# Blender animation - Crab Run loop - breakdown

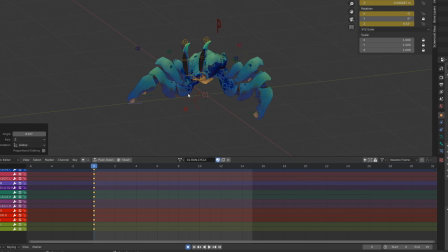What I will do instead is to create a nice motion for each leg and then I will offset them in time so that their contact will occur at different moments. The first thing I'm trying to figure out now is the length of a step.
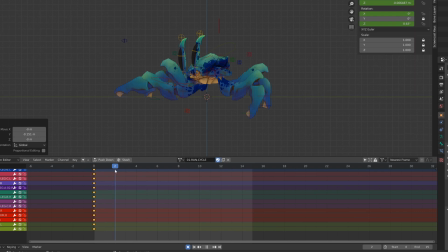So I've stretched out the leg at its maximum and I'm now moving it toward the character as its maximum too. Now I create an intermediate pose where the leg will be in the air,
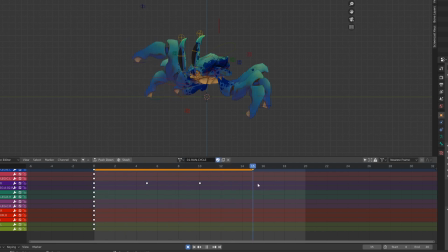and finally I will get back to the original pose so that I've created the whole loop. I will then directly start polishing the spline.
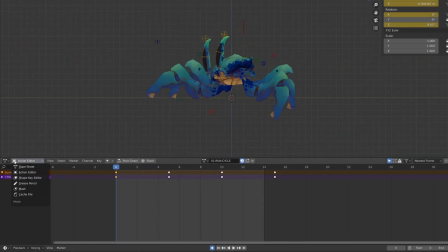The first thing is to make sure that I have a linear interpolation on the ground,
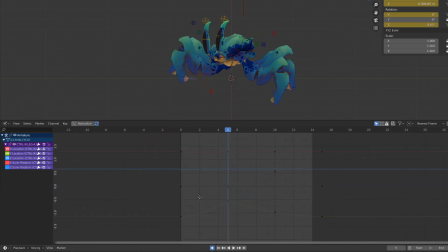meaning that I will select both keyframes that are in contact with the ground and switch them using the V key to vector. Now the curve looks like a straight line between those 2 points, meaning that the foot will move at a constant speed on those frames.
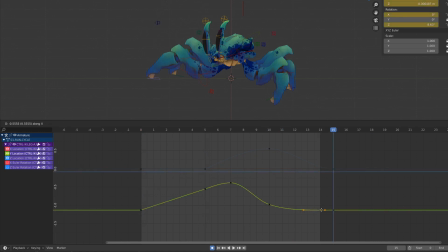This will allow us to avoid foot sliding when we will add a root motion in the game engine. Once I'm happy with the result, I will repeat the process with the next leg. I will just offset the contact pose by a few frames.
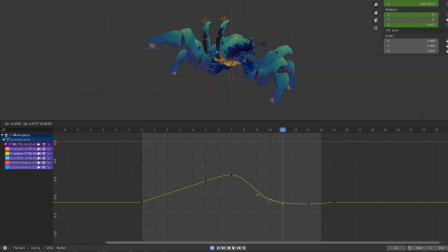The only thing I need to remember is that the contact pose is on 5 frames, and I need every leg to move at the same speed whenever they are in contact with the ground. What I did to solve this is compare the distance between the start value and the end value,
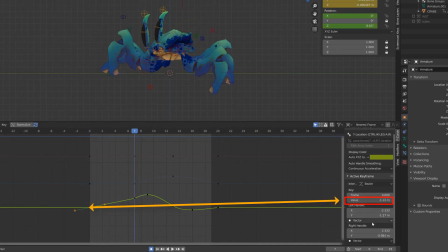so that I know how much distance the foot will move on during the contact pose. Doing a simple subtraction, I knew that in 5 frames the foot should slide for 0.4 meters.
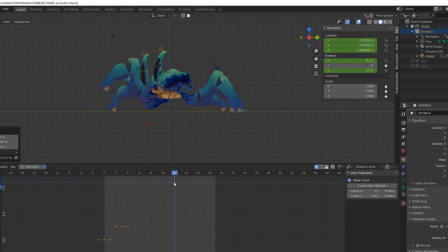Then I just add to polish each leg animation and offset them. The trick was to first offset the leg on the same side of a few frames, so that I have an alternate contact and air pose between each leg.
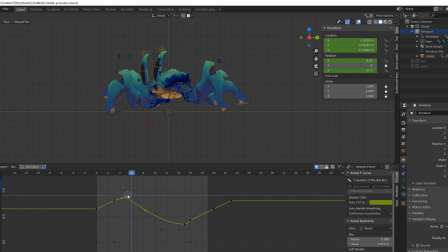Then working on the other side, the idea was to have the corresponding leg in air while the leg on the other side was on the ground.
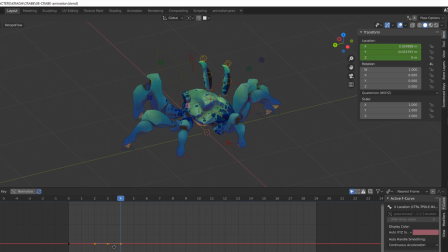Then I've slightly worked on the pole target for the outer leg. Since they were not in the axis of the walk cycle,
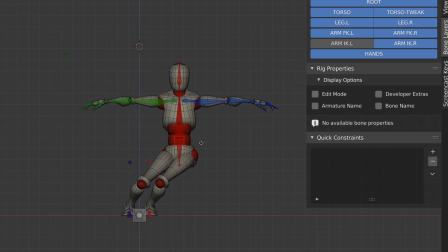I wanted to make them twist a bit, as these legs are trying to push on the ground. So if you try to push with your foot from a side stance, you will rotate your knee so that it makes a straight line toward the ground.
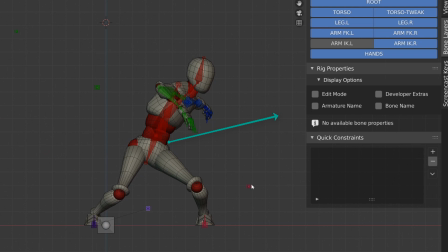Assuming that you are pushing in this direction, meaning that you are trying to involve movement toward this direction.
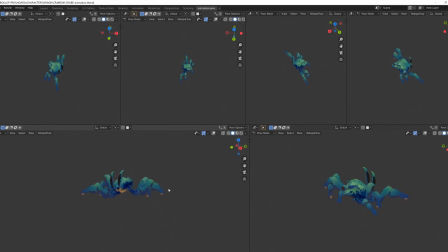Once I feel happy with this first pass of leg movement, I can check it in a custom layout.
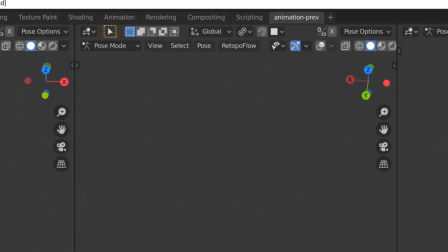This is an additional layout I have created that allows me to easily check the animation through different angles,
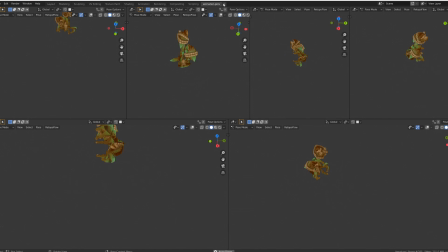especially game view angles. You can create them by clicking the plus button on the top bar.
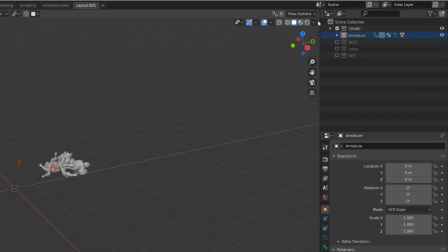Then I've switched to flat shading and used the texture mode.
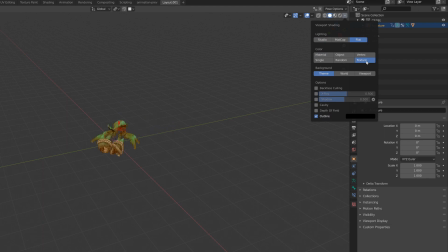This will display the texture that is currently active in the node editor.
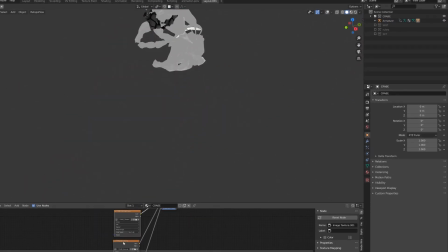To make a texture active, just click on the corresponding texture node.
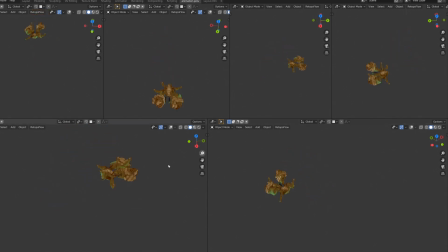Then I'm just creating a bunch of 3D view windows inside this layout with different camera position.
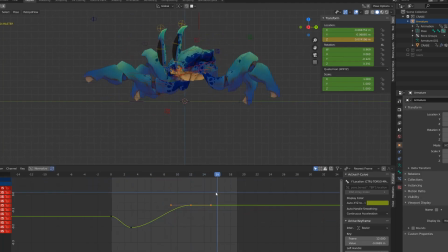Once I was done with that, I just input a bit of up and down motion and forward and backward motion to the main controller, also a bit of side to side motion, a bit of rotation and deformation.
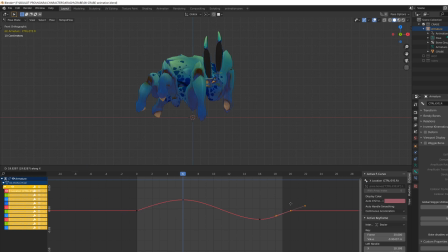And then I've been working on follow through animation for the eyes.